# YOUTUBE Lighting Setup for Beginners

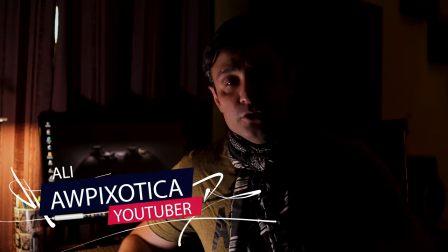4s
this is awp exotic and today we are talking youtube studio lighting
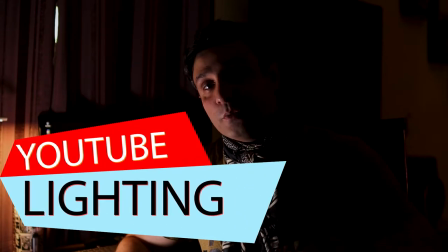9s
and how to get your footage from looking like this to this welcome back to the channel if you guys are new here consider subscribing consider you know liking the video and leaving in the comment section whatever your thoughts are about this video today we are talking about youtube lights and how to set up your youtube studio in a manner that the lighting thing that you've got here impresses the people out there i basically use a four light setup and adjust it in a manner to give me the cinematic and cool looking feel to my studio in the four lighting setup the number one i have my key light which is right here placed on a 45 degree angle from me it's throwing this nice soft light on the right side of my face where the left side is a little dark to add that dramatic look first comes the key light and the key light that i'm using is the nk light it's made in china it has
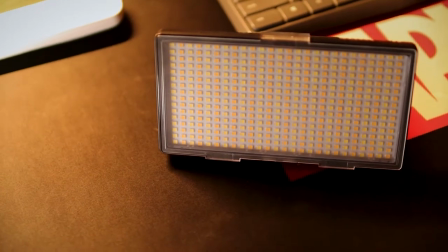59s
a 32 watt power it's battery operated and cheap
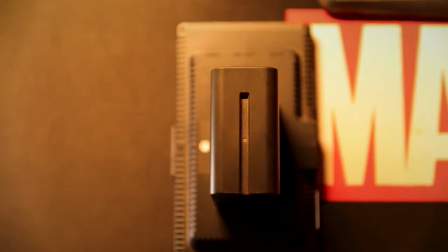63s
available in the market at a very cheap rate has about 416
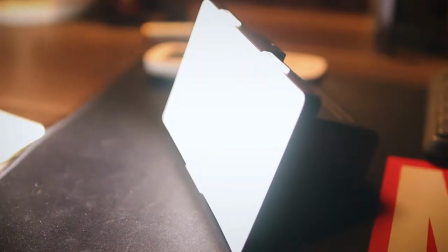68s
leds which work together to give this you know amazing light that's hitting the
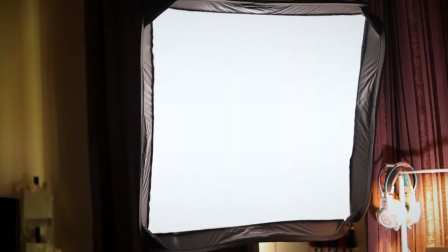72s
right side of my face gives about 4000 lumens of light which is enough to light up my face and parts of my body it has a bi-color arrangement
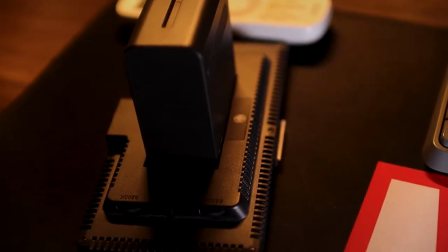82s
and has a range from 3200 k's to 5600 k's which is amazing now i place this light at a 45 degree angle from my face to give me that dramatic look falls on my face on one side on the right side and creates these you know nice looking dramatic
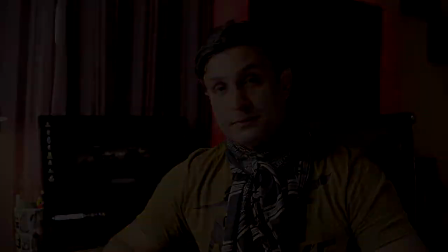99s
shadows on the other this is the key light for you guys the light stand that i use with this key light that i have over here is the
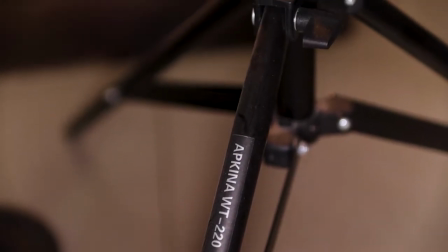106s
apkenr wt220 it's a very versatile and sturdy light stand it allows me to place the light on it as well as the godok
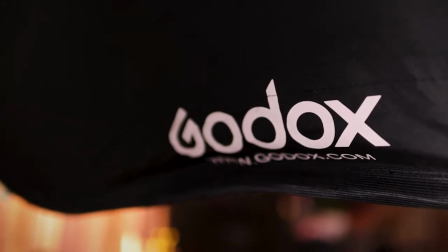114s
softbox which is right here it's 60 by 60 and it's double diffused by double diffusion i mean it has two diffusion layers to diffuse that light and you know allow that soft light to hit my face if you are not using diffusers it
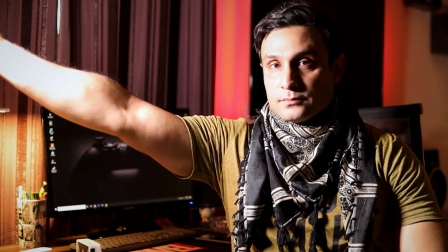128s
gives that very harsh look on your face with very harsh shadows created on your face or whatever you're trying to light with the diffuser and placing the light closer to the subject the subject in this case is me you
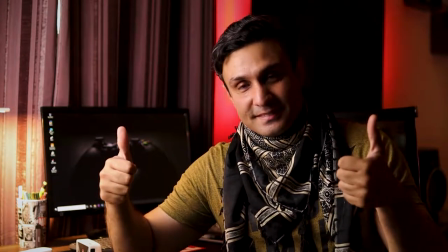141s
get that nice you know soft feel to it which is pleasing to the eye Now to create a little depth, you can see behind me, right behind this television, I have an RGB light that's wrapped around its back.
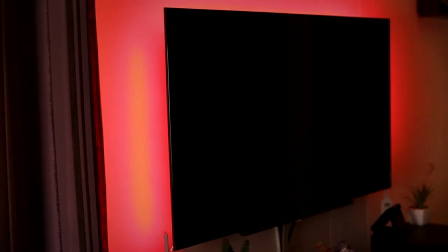154s
It's known as the Yee Light by Xiaomi. It's a full RGB light which is controlled through the smartphone Yee Light app.